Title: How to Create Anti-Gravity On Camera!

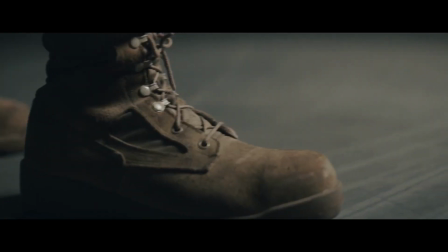[8:16]
This next one is a simple little trick that's really going to help you a lot, and that is by shooting inserts and close-ups.
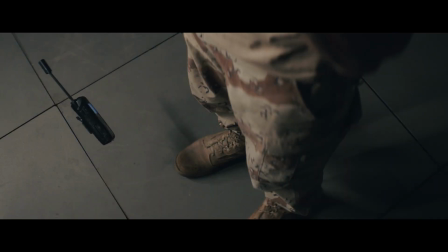[8:23]
Sometimes what really sells the illusion of weightlessness is what else in the room is being affected by it.
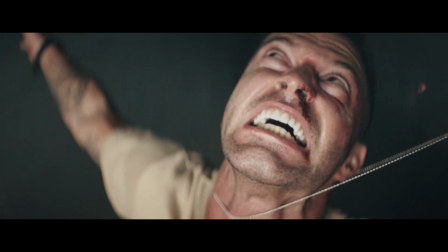[8:29]
So having other things floating, having his feet leaving the ground. Now, when you're dealing with, say, his feet leaving the ground, you don't need to do a big suspension rig. With ours, we literally had 2 pieces of speed rail, and the actor was essentially doing like a, whatever that dips, like a dip, and a couple of grips are holding him, and he just went like this and then lifted himself straight up. Very easy to pull off, no complicated things needed. Now, of course, when you're shooting your suspension rig, you're going to have to be thinking about painting out the lines that they're hanging from. If he's wearing long sleeve clothes, that is very helpful, because then you can hide the rope underneath of things.
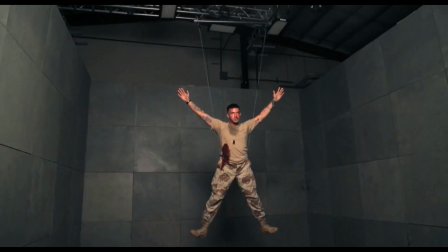[9:12]
And just make sure that the rope is not going in front of his face or really in front of his body,
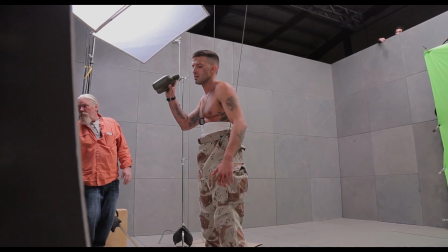[9:18]
because anytime it's in front of a body, it makes it much more difficult to paint. Painting a background is way easier to do.
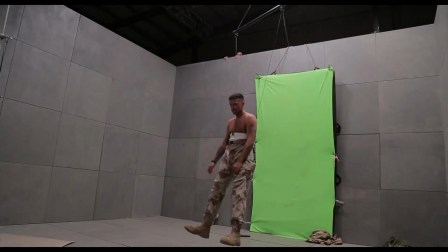[9:25]
And then all you have to do is get some plate shots of your background, keep the lighting exactly the same, clear the actor out of the scene, and just shoot some plates. Now, of course, I have to bring this up because everyone's going to want to do it, but using green screen, and I would put that at the very bottom of your priority list, at the very last thing you should try. I would only use it as an enhancement. So we did, in our initial scene where we did weightlessness, we only used green screen once,
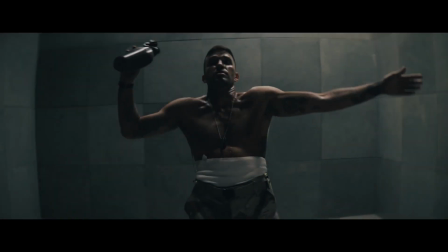[9:53]
and that was for the initial shot where he lifts up and falls away from the camera. The reason why we used a green screen is because we were
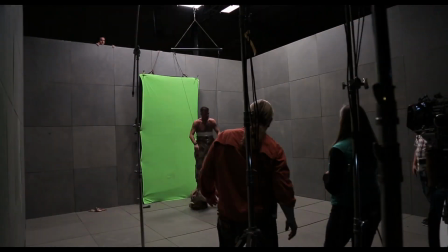[10:01]
swinging him all the way through the set and slamming him into a wall. We had to have a crash pad back there because we wanted it to look like he was falling away from the camera. Thanks for taking a minute to watch, and I sincerely hope that this helps you create your weightless scene. Please leave a like, please leave a comment, subscribe, and all those good things. And if you want to see more great how-to videos like this, click on one of the playlists you see over here, and I'll see you next time.